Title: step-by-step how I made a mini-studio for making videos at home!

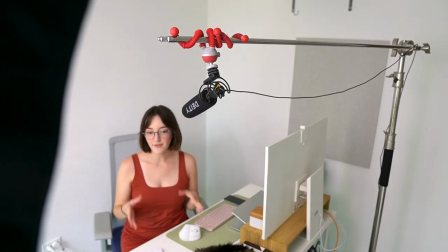The next two things are often overlooked for beginners, but I do think they make a huge difference in the quality of your videos. so if you're just starting out you can probably skip these but I would really encourage you to invest in them because they really really bring up the quality so if
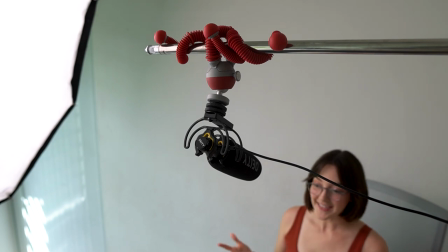you want people to listen to what you're saying and to understand you clearly you'll need a good mic setup right now I am just using my desk mic because
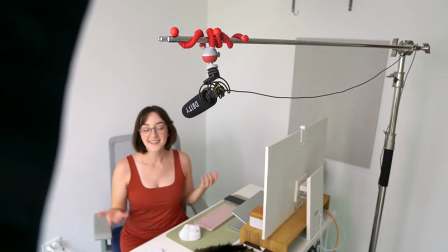it's very very simple but for my actual course videos I decided to mount my camera onto a c-stand so that it is out
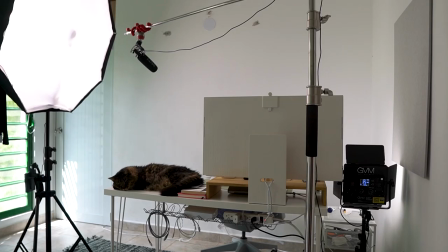of the way and I can talk freely you You could also use like a desk mic or a lavalier,
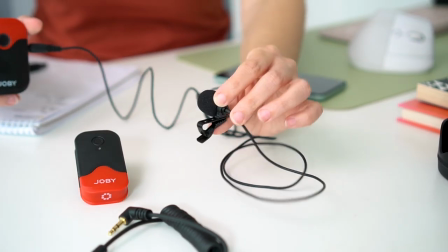but as you can see I like to talk with my hands and sometimes I will hit the microphone,
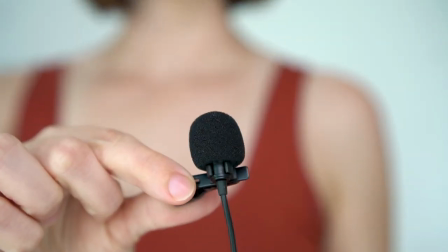it messes up the audio, and sometimes I just don't like the way it looks on camera. But no matter what mic you use, just make sure that it's within a few feet of you for the best audio quality.
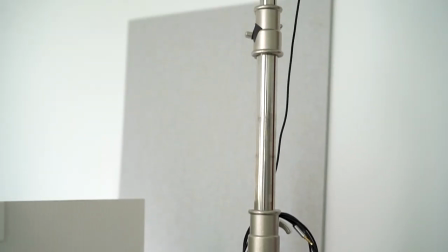I used a shotgun vlogging mic, so I just put it on a c-stand and then attached it to a small tripod,
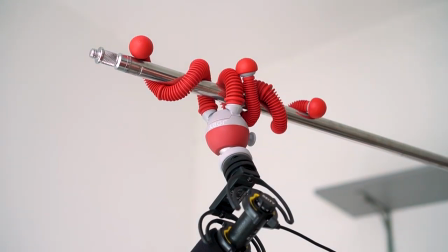wrapped that around the c-stand, pointed it at me, and voila. off. If you're using a desk mic, just put it on your desk or a lavalier you just clip to your clothes.
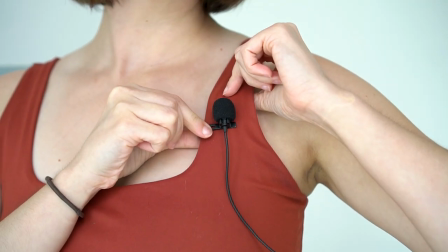It's really simple.
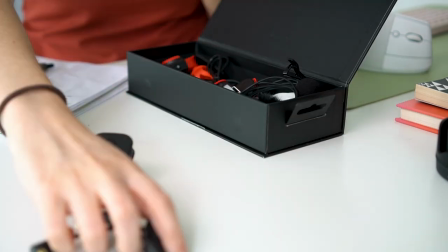No matter what option you choose, just use what's easiest for you because any microphone will be better than the in-camera mic. Okay, you may be surprised to see me put lighting last in this video, but that's because I think it's probably the least important compared to the other things that I've already mentioned.
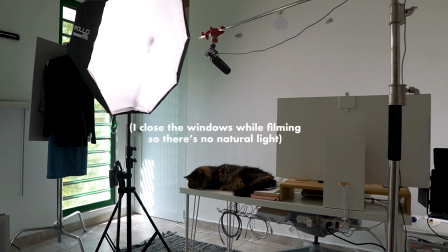There's always natural light that you can use, but I decided to use artificial light for this project for a very specific reason.
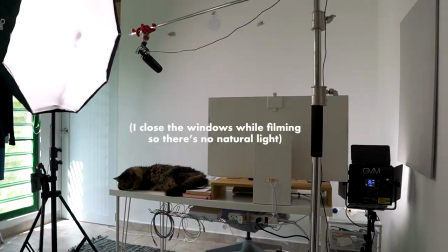When you're filming multiple videos,
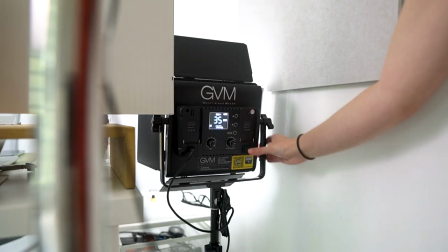artificial lighting like this allows you to film at any time of day and maintain a consistent look between all of your videos.
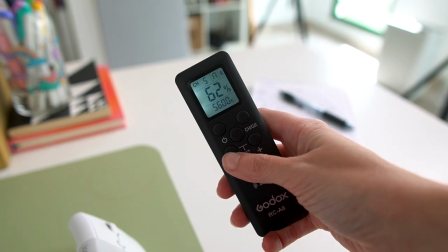So if you need to go back and reshoot a portion, you don't have to worry about shooting at the exact time of day. All you have to do is match your outfit. So while I love natural light and I use that for a lot of my videos, for this project it It just didn't make sense because of the sheer quantity of videos I was making.
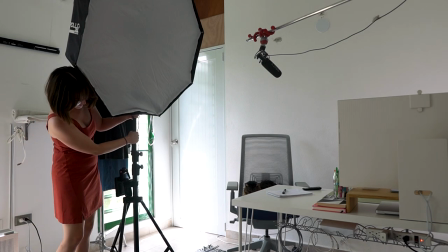This lighting setup is very, very simple. It's just two lights.
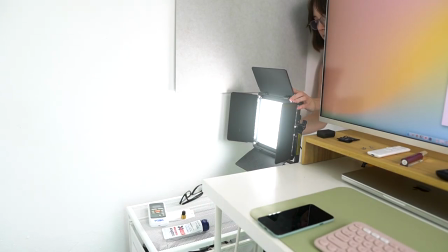There's one larger video light with a soft box and one smaller LED panel to the side of my desk to lighten and brighten the background.
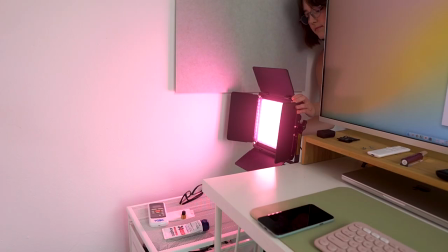You can also change the color on this to give a different ambiance like I did in this other video.
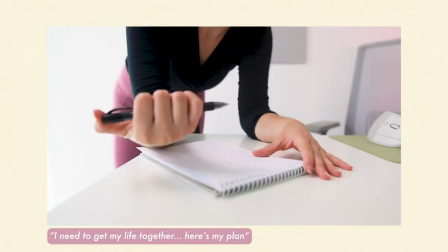When you're finding the placement for the biggest light,
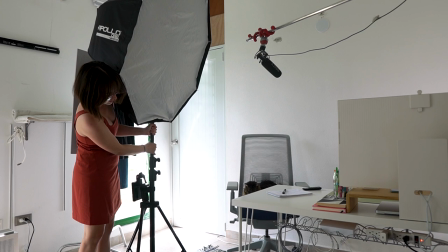just bring it as close to you as possible without it being seen by the camera and i kind of put it at a 45 degree angle that's it when i moved i did try a magic lantern but i found that i prefer the look of the soft box and it's really really easy to use so i know i know i've just hit you with a ton of information and i'm sure this seems very complicated right now but after the initial
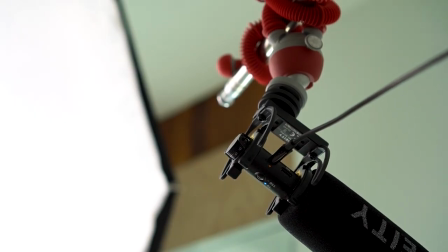setup this is really really easy to use all you have to do is turn on your equipment your lights and your microphone press record on your
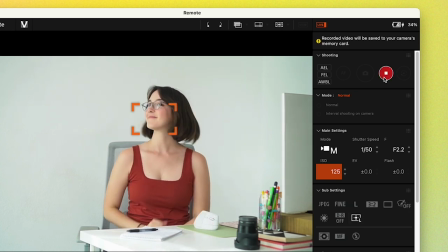computer and you're ready to go if you'd like more information about the settings i use for every device i'm going to put that in the description as well as links for all of the products that i'm using and if you have any other questions please let me know in the comments and I'll see you in the next video. Bye guys!